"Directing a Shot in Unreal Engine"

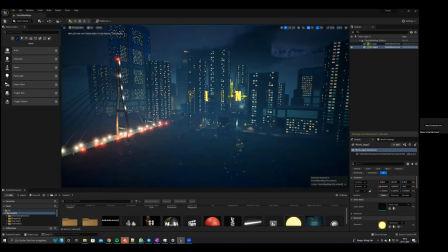484s
and then maybe like bigger behind i'm not sure i like this idea um what if it's closer to us in the front of the city closer
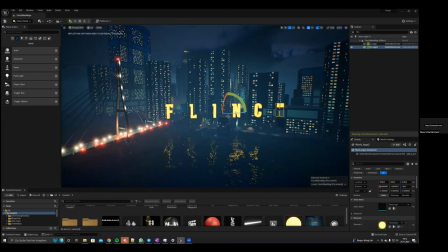503s
to us much closer right yeah before all the buildings and
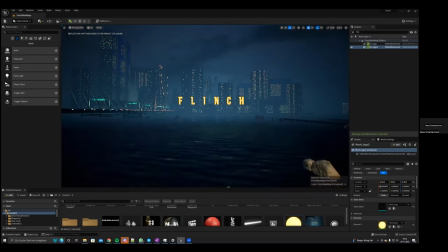509s
even closer yeah bring yeah bring it closer i mean notice so this is the flinch logo right and look at how when it comes over the water look at that reflection on the water look at how this engine immediately
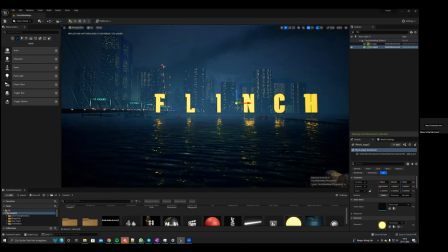527s
gets the light right on water you know not to mention the twinkling of the lights in the city and all of these other things I mean these engines
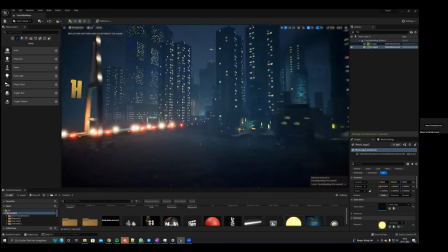536s
truly are incredible look at this look at that detail and this still isn't even full detail I mean this is still just you know
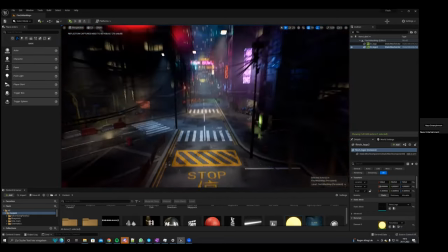544s
kind of for us to move around and operate within the tech is just incredible
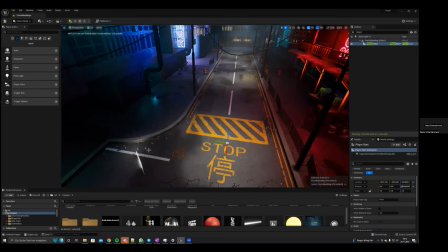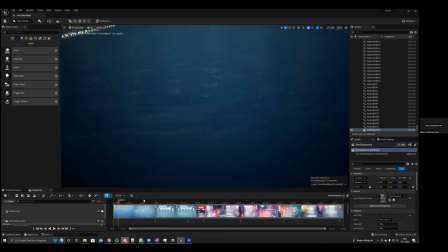561s
and then maybe when the camera starts yeah it's on the water and it's like moving and then it
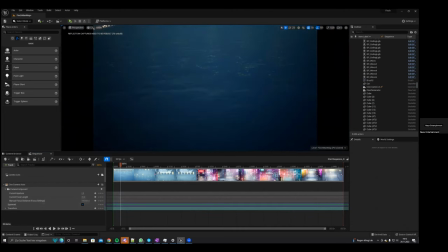567s
comes up sees the logo and then goes past the logo into the city You know,
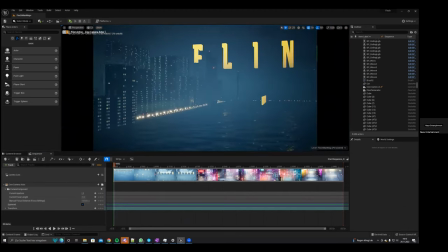573s
you'll see here, you kind of getting the right camera movement with the camera is certainly a learning curve,
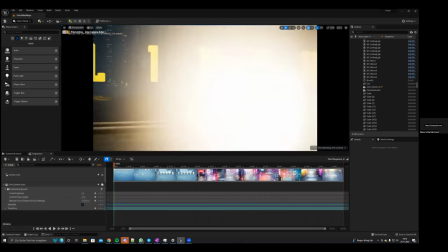583s
understanding how to work it, how to maneuver it.
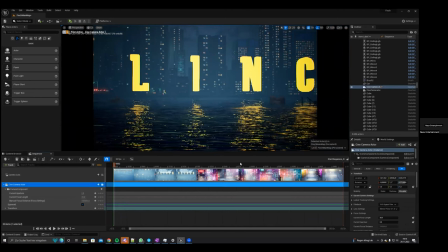585s
I mean, it's still tough even to work a regular camera, you know, I've done crane shots in the past, you're just trying to get that right motion. But it's just a little different in here, but it's also super exciting.
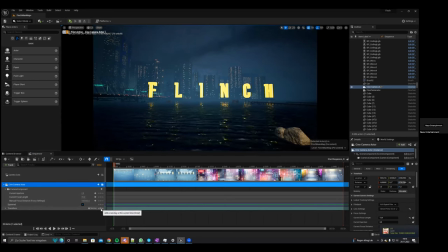604s
So I would start here. Start looking down at the water. Yeah.
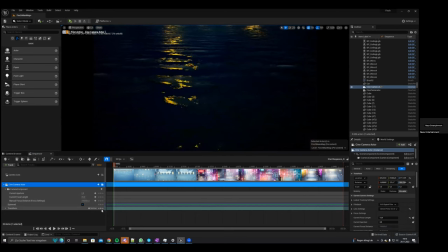612s
Get past the, yeah, yeah, yeah, like that. And then you're going to, as it starts moving, it tilts up.
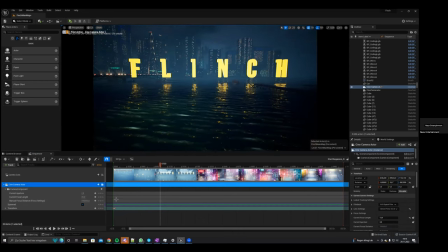617s
I'm kind of going for that Miami Vice intro shot, if you know what I'm talking about.
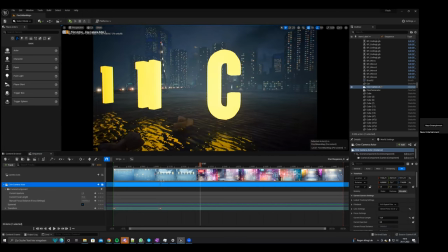624s
Start on the water, push in, slowly tilt up, see the city, see the logo before us as the music plays.
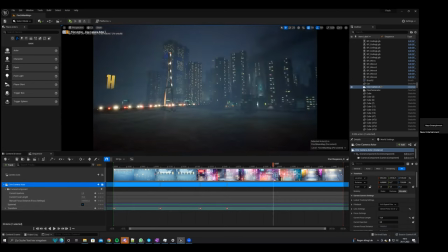634s
we gotta be careful we want the motion to be fluid i
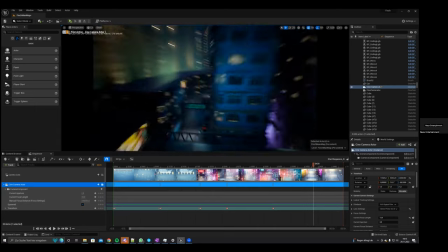640s
think we want it to be straight i don't think we want it to do a move like that so when we do it straight when
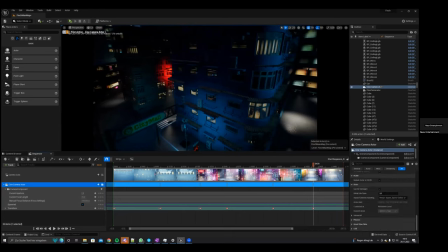650s
we do it straight it maybe goes like through through wall and through the logo and don't
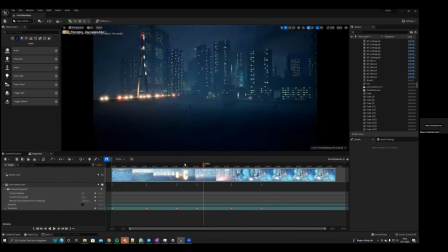657s
look good i guess well let's position i think we can get straight all along the water past the logo and into the city and then once we get in the city
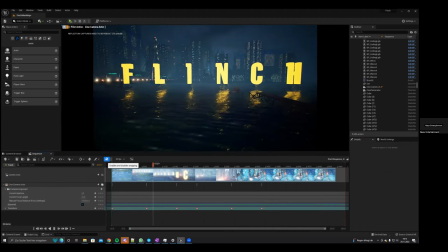666s
then we can move around the streets it also looks cool
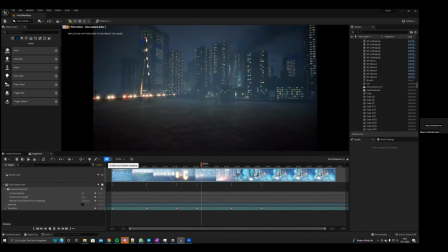671s
let me okay let's let's see it and
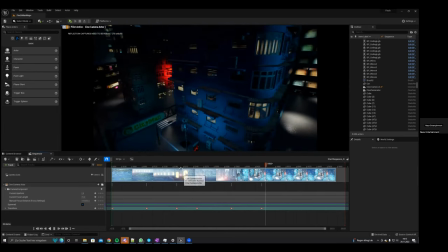676s
then making a curve here i need to further optimize it it's like slow and then faster and stuff like that but imagine everything
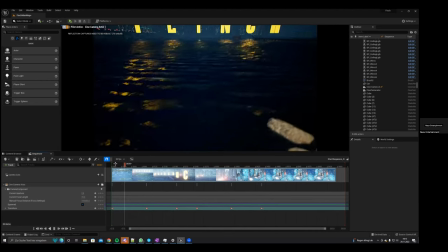683s
would would be smoothly then i would really like it that
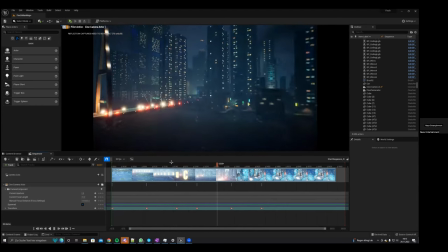693s
moves in weird yeah i know it's not optimized it's just a draft
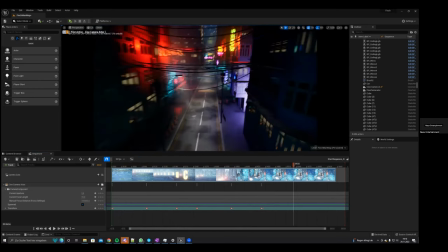700s
and then from here we go like this and then
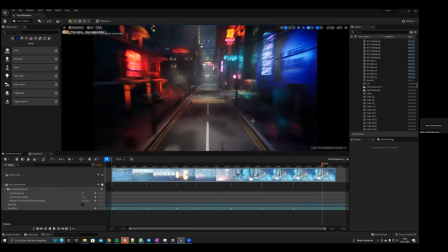705s
the camera will spawn here and you can
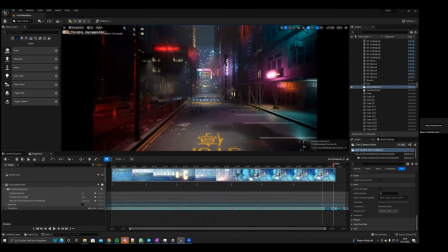714s
play everything it